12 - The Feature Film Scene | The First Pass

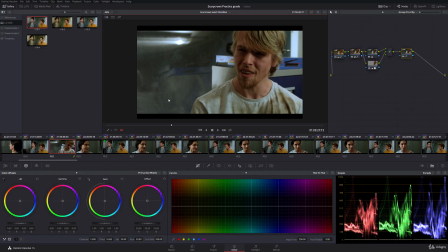745s
There's another 85, 75 minutes to deal with after this. That is, of course, not to say that I'm going to give you the entire film to grade,
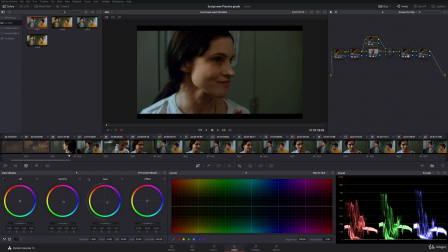761s
but we're going to carry on as if we have a proper full feature film to take care of.
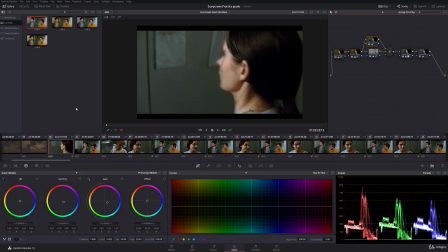765s
So what we're going to do now, we've got this in a decent place, we're just going to give it a look.
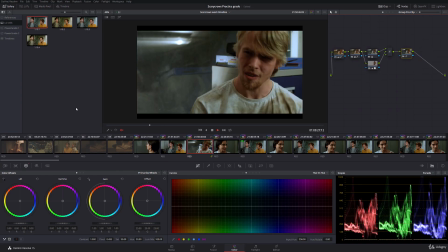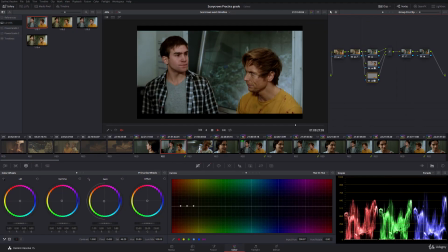774s
Let's just make sure that these two edit together. We did bring this down. He could be a little bit bright.
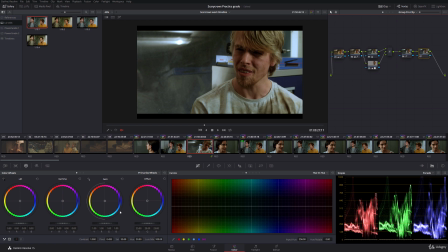779s
What I might just do, I'm going to bring down my highlights and raise my mids a little bit. And that means I'll have to drop my shadows ever so slightly, and that just gets us back into the kind of darker look.
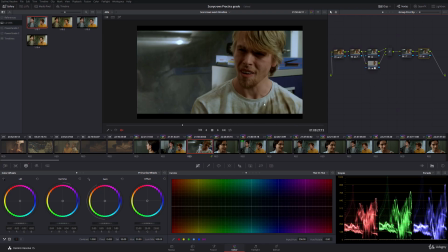793s
Now, we can run into some problems where reading our scopes can become quite difficult when matching shots like this, because this shot is naturally darker, this shot is okay, this shot has some very bright stuff in the background we do not see in other shots,
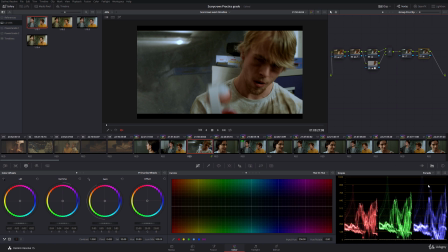809s
and this can make it difficult for us to match, because when we look at our parade, we see these great big bright values that aren't actually present in these other shots. However, these big highlights here are okay, they're justifiable. Most of our contrast is this kind of region and below.
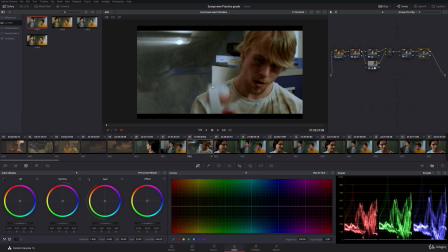825s
And that's his face, his shoulders, the foreground. It's the background here which is very bright. So these bright spikes on here are actually okay because they're these background details, and it's not jarring as we watch the two. So we can see there to there, it doesn't actually jar us that much. I might just tweak his skin a little bit more.
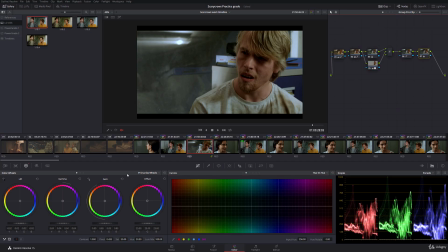844s
I might just bring it up there. So now what I'm also going to do is I'm just going to take care of that glaring highlight in the background, because not only is it distracting, it's close to the upper left third, and so it's a very bright, attention-grabbing feature in compositionally a very important place, which makes it even more distracting, so we want to definitely take care of that.
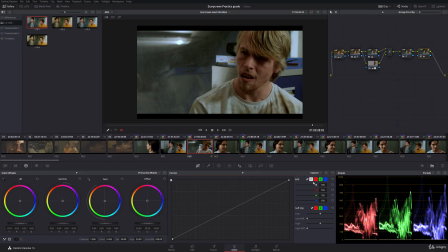862s
And I will do that with the curves. And you can see as it comes down, it gets very, very blue because the blue in there is clipped, so I'm going to use the blue channel curve. I'm just going to bring that down.
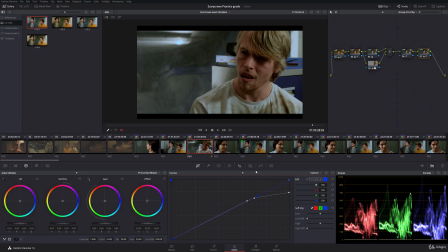885s
In fact, that's not what I'm going to do. Better idea. Lumen VSAT, and I'm just going to bring the saturation of that brightest thing down a little bit, and there we go. Now it's much more natural, it's in the background, it doesn't distract.
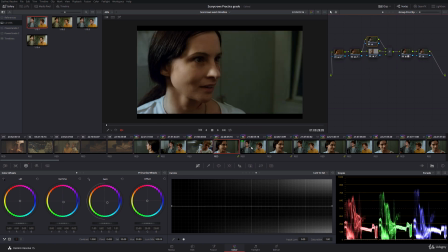904s
And we've got a decent match between these three. I might just bring down my gain, raise my mids, and that way I will just raise my gain.
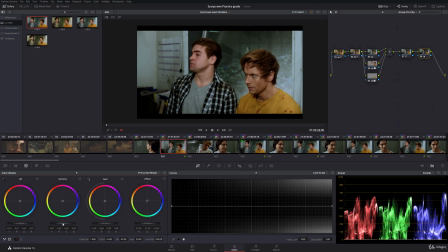915s
Oops. I might just raise my gain in here a little bit and give it back some of its kind of natural brightness, because I didn't like dimming that one down too much.
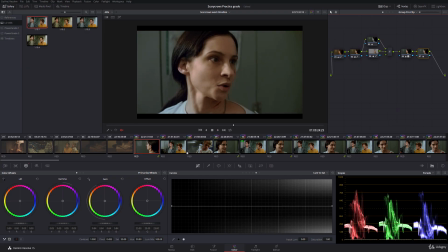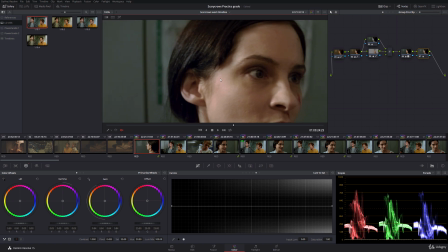930s
Okay, we've got some magenta in our highlights up here. Is that because we're having a hole in our key?
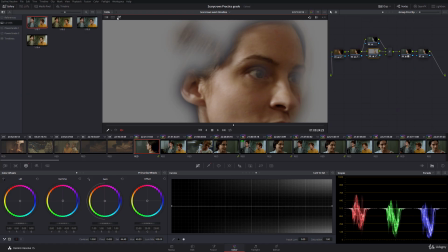935s
Nope, that's fine.
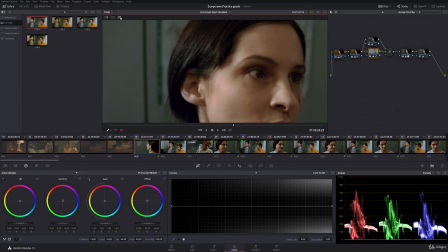When is that being introduced? Okay, we've got some magenta in our highlights.
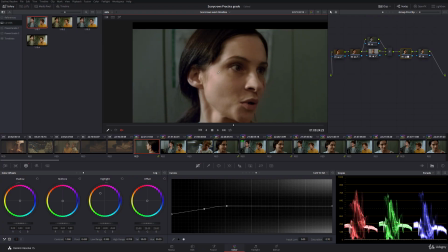952s
Yeah. The highlight correction that fixes the shirt has also hit some skin highlights here, so we're going to have to be a little bit more finessed with that, actually. If you can hear doors slamming behind me, apologies, people are going in and out all the time at the moment.
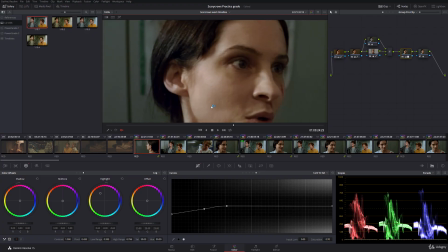973s
Right, that's much better. That's now avoided our little magenta skin highlights problem. Now let's watch it through.
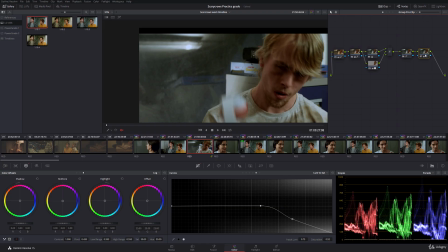982s
Okay, this last shot still looking a little bit bright. I think we might just bring the mids up here a little bit.
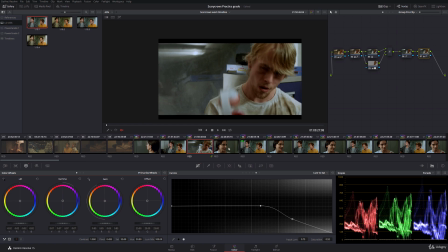989s
And then we're going to have to vignette his face and bring him out further on. But now that's a pretty good match all the way through.